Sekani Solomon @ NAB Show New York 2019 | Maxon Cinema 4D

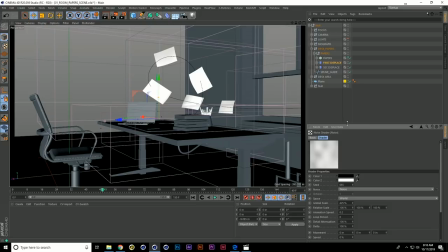(14:14)
So here we're using noise and we're setting the noise to world. So what's happening there essentially, these papers are going through a noise field and as this paper goes through this noise field, the paper is deforming as it goes through.
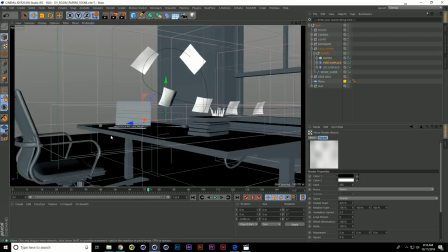(14:32)
So that's what that displacer is doing and that's how we get like this wobbly motion there.
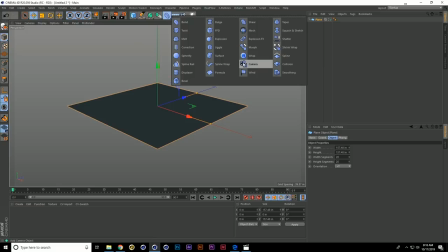(14:40)
Just as an example real quick. If you want to see what the displacer does. Where are you?
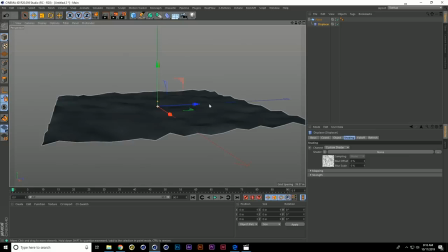(14:47)
There we go. If I drop this in here, I set it to noise. You see it kind of just displaces the geometry here.
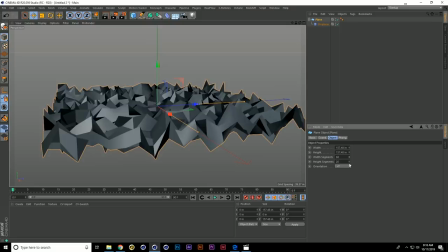(15:00)
Just turn this up. If I turn up the segments here, you can see that's moving out.
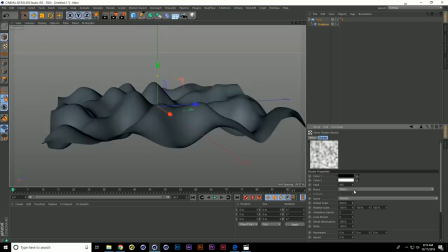(15:07)
Just increase the scale.
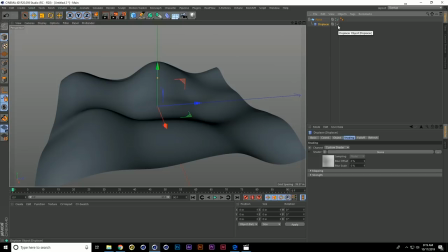(15:11)
So essentially that's what the displacer does, right?
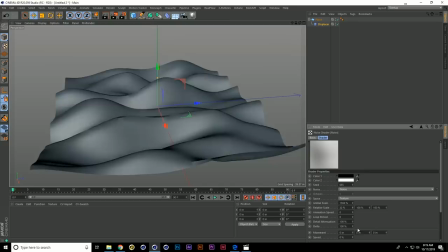(15:14)
It just deforms the surface based on some texture which in this case is a noise pattern which we can edit.
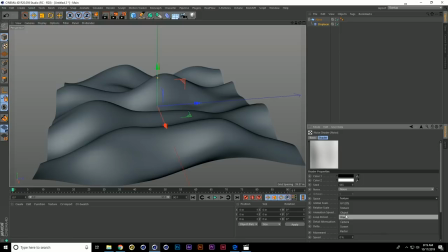(15:22)
So very simple technique, right? And now we're setting this texture to world space. So now once we move this through, it's just gonna like keep it wobbling but also if you put like a little bit of animation to it, like very subtle,
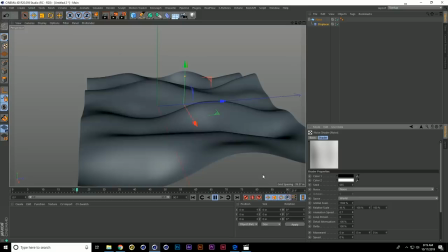(15:39)
you kind of get like some undulation as well.
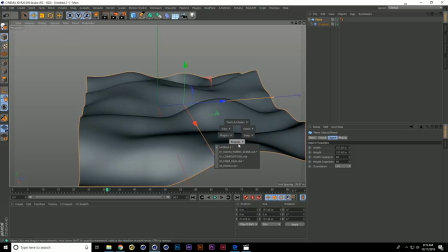(15:42)
So again we're just kind of faking all these tricks to get something that feels very natural in the animation.
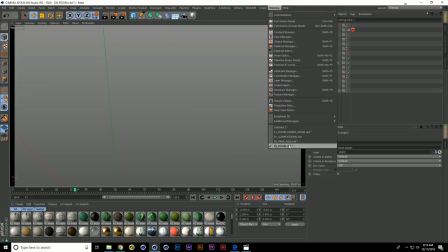(15:51)
It's not the right scene.
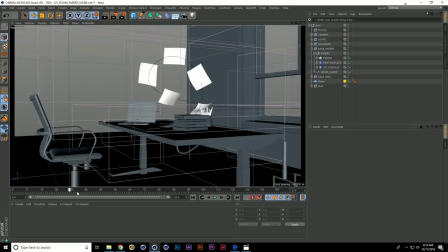(15:54)
Okay so that was step one and getting it to feel like a little bit more natural but then you know the papers aren't spreading out naturally enough.
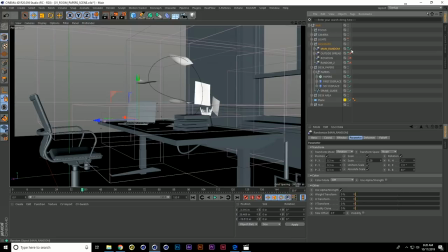(16:02)
So if I jump back into this cloner you're gonna see like I have a couple more effectors right. Let's just turn these on. So I have a random effector which is just randomizing the papers a little bit. It's giving it some rotation. It's also offsetting the position a little bit and it's also varying the scale ever so slightly.
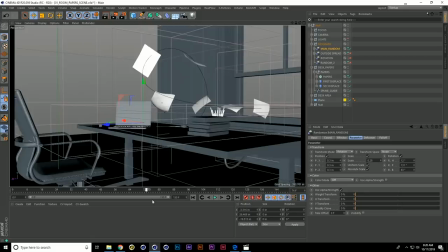(16:20)
So that's helping us to you know just make this feel a little bit more natural and
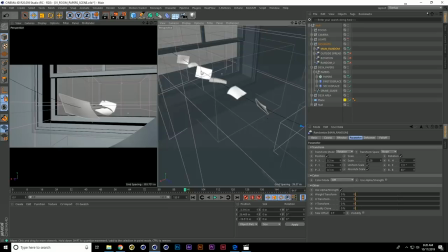(16:27)
then you realize when they go outside they all just kind of stay in the same line and if you go to this view you can kind of see that a little bit more clearly. So then I have another random effector with a
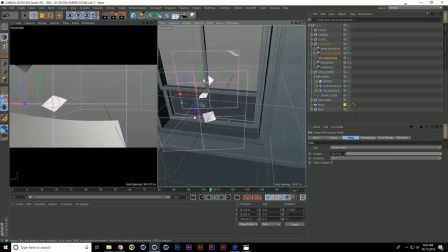(16:41)
linear field fall off that spreads out the papers as they go outside as
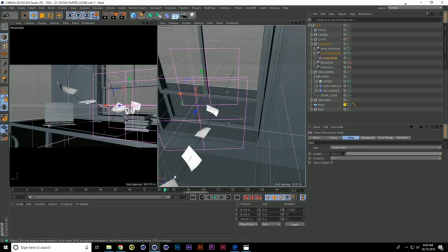(16:46)
well so it feels a little bit more natural and again that's why I love Cinema 4D because you could just lay all these things and create complex looking animations that feel you know pretty natural. You would think you might have used dynamics for it but then again you could kind of add direct how things go which I think is one of the strong suits of Cinema 4D.
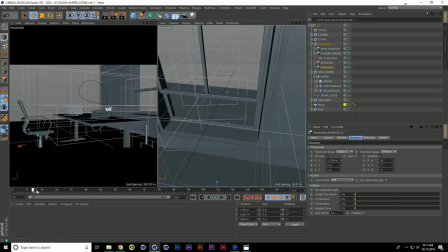(17:07)
Then I have a couple of random effectors here and that's just to give it like an extra hint of rotation.
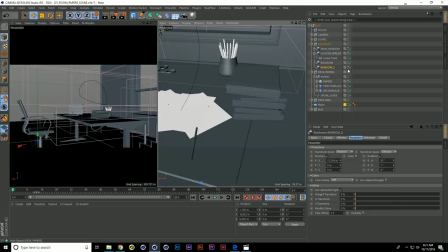(17:16)
Just centre this camera a little bit and then I have this random effector here at the beginning.
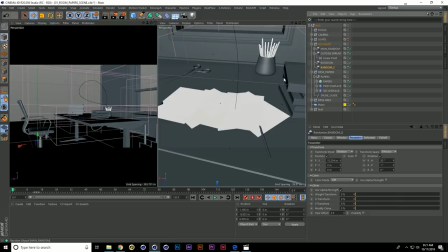(17:24)
If I turn this off you'd see they're all in like one stack but then I have this random effector so it
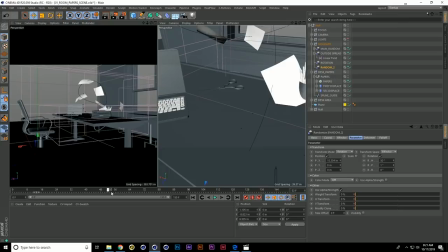(17:29)
feels very natural when the papers are on the desk and if play this through,
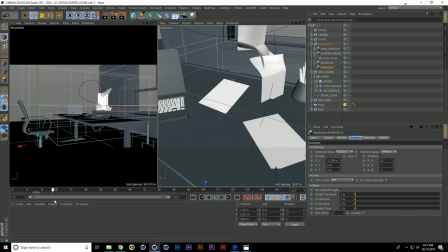(17:34)
it just kind of blew off but then you have to kind of be
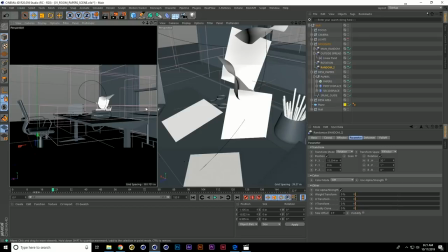(17:39)
smart with your scene because you know you notice there's some intersections here and this is where some trickery comes in.
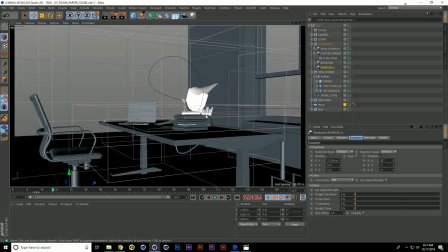(17:45)
I purposely positioned these books right here to kind of hide that a little bit so again it feels pretty natural when the papers come up and it happens so fast
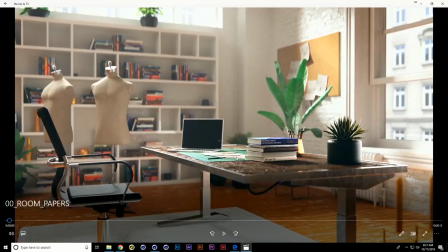(17:54)
when you watch the video you wouldn't really even realize like when we're here you could even see like they're all slightly offset.
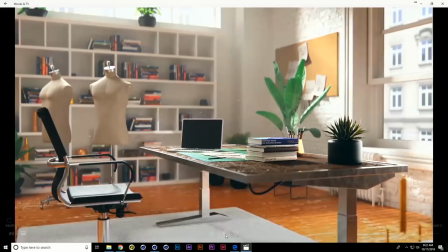(18:03)
So you kind of see like some shadowing there. So it kind of feels like paper stack and that's just a random effector that's changing where it stacks in white space.
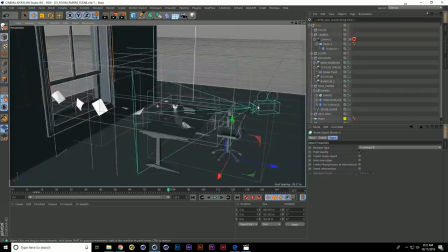(18:14)
And then here's the last little trick for this transition. So if you look at our camera, I think camera might be turned off here. There we go.